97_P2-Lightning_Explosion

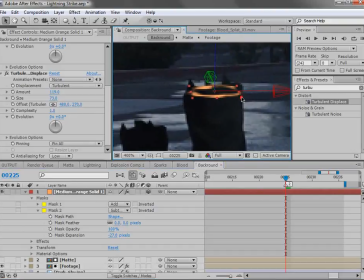[12:26]
So we'll scale this element down, maybe even rotate it so that it looks like,
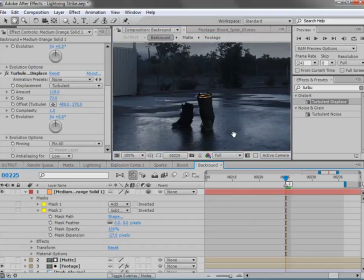[12:35]
sort of pointing in that direction.
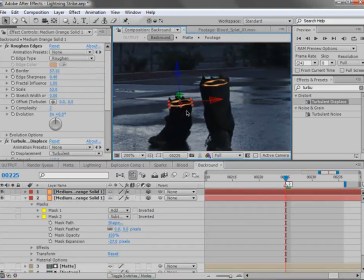[12:37]
And then we can duplicate it, Control D, we'll move it over, we'll rotate it, scale it in here,
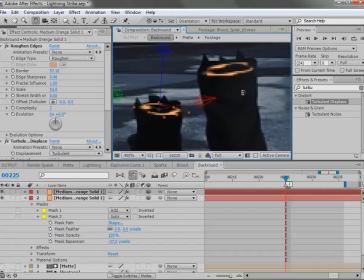[12:46]
maybe rotate it this way.
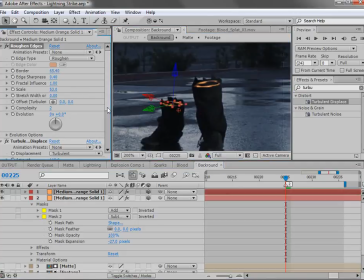[12:53]
And you can play around with the settings a bit. And then we can just do a quick fade out.
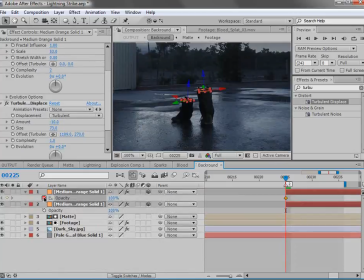[12:59]
So we'll move the layers over, hit T, fade out the opacity, over just a couple of seconds here. And there you have it, just like cigarettes just kind of going out.
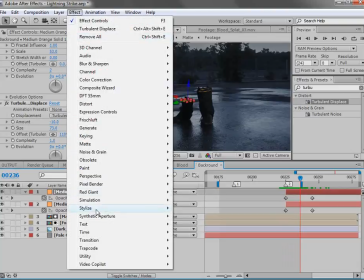[13:13]
And we can even add a quick glow, stylized glow.
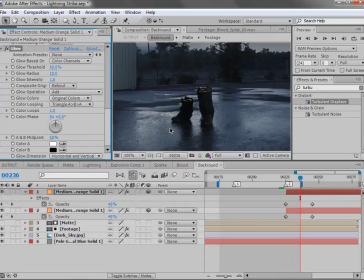[13:18]
Control Shift H hides all of the comp elements.
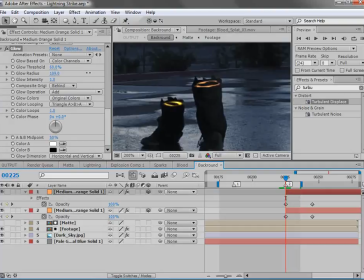[13:23]
And then turn the radius up and maybe turn the intensity down. We could copy that, paste it to both of them there.
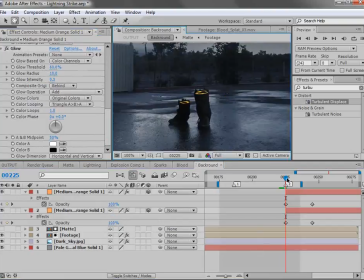[13:36]
And we want it to be more orange so that it looks, hot. And then we can also add a little smoke element. We've got this element in here called Wisp as part of the action essentials, and we'll bring that out.
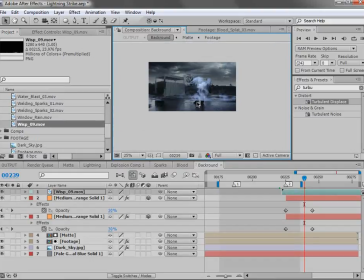[13:51]
And this is a great element to use for a lot of things.
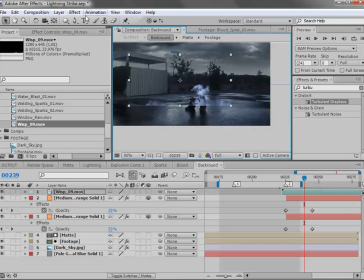[13:55]
We could probably even use it on the ground when he's getting struck by lightning. Again, we're going to get rid of this hard edge by just creating a mask. And we're going to set it to subtract and then feather it out. And then we'll scale this element down.
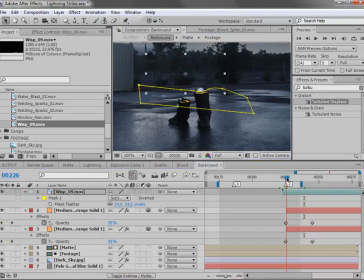[14:17]
Just line it up here. And it can just kind of pop on because with all the flashing you won't really see what's going on,
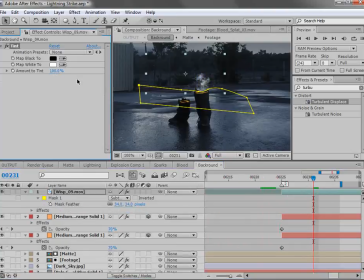[14:27]
but we do want to tint it black and white there, maybe just a touch of color. And then we'll duplicate it, we'll offset the time a bit, and then move it over. We can even flip it so that it looks a little bit more random and scale it down.
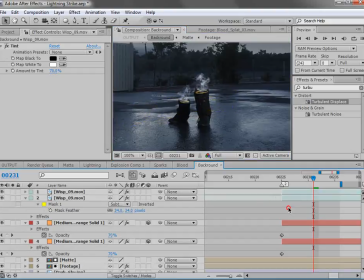[14:47]
Again, we'll just offset the time there. So there you have it, some smoking feet there. Looks like I need to adjust my mask a bit.
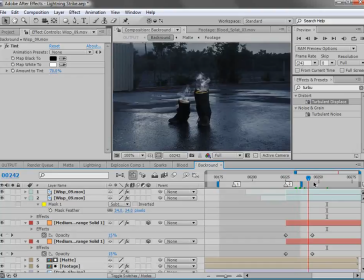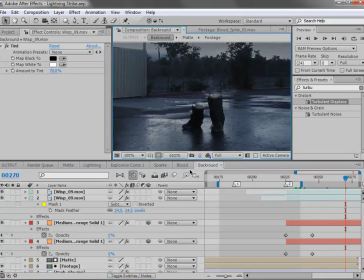[15:09]
So that is, a very cool effect. We'll go back to our output comp.
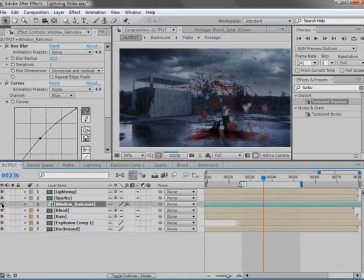[15:14]
Finally, we have our window rain, and we'll turn that back on and put that on top. And so we have pretty much our entire composite done, minus some,
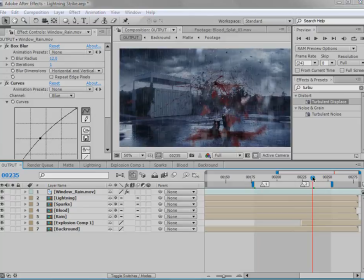[15:25]
some color correction, some glow, and some camera shake, which we can do in just a moment. But first, let's take a look at where we're at.
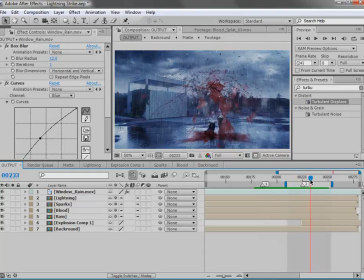[15:38]
We've got a pretty good looking shot and pretty gory too, no doubt.
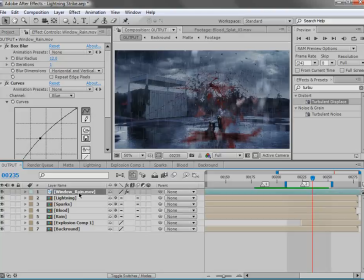[15:43]
Now, as far as putting blood on the lens, just grab one of those blood splat elements and add a box blur just like we did with the window rain, and it'll look like it's right on the lens. Now, I want to add a little bit of camera shake, and basically we can pre-compose our entire shot
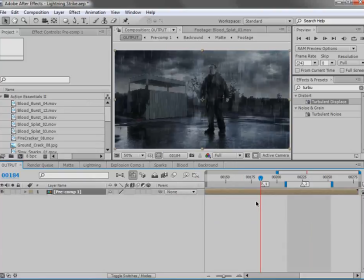[16:03]
and go to the point in time when the lightning occurs, and we can add a quick expression. There's a preset and a tutorial on the website covering camera shake.
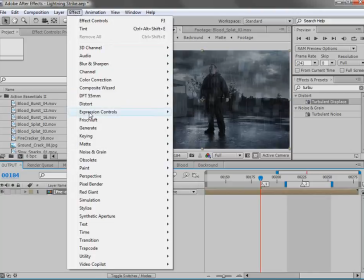[16:14]
To show you a quick method here, we're going to add a slider control.
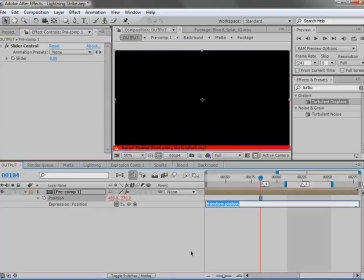[16:19]
We'll hit P, Alt-click on position, type wiggle, and we're going to type 8. That's the speed, comma, and we're going to pick whip our slider control up here. And then we're going to add another closing parentheses.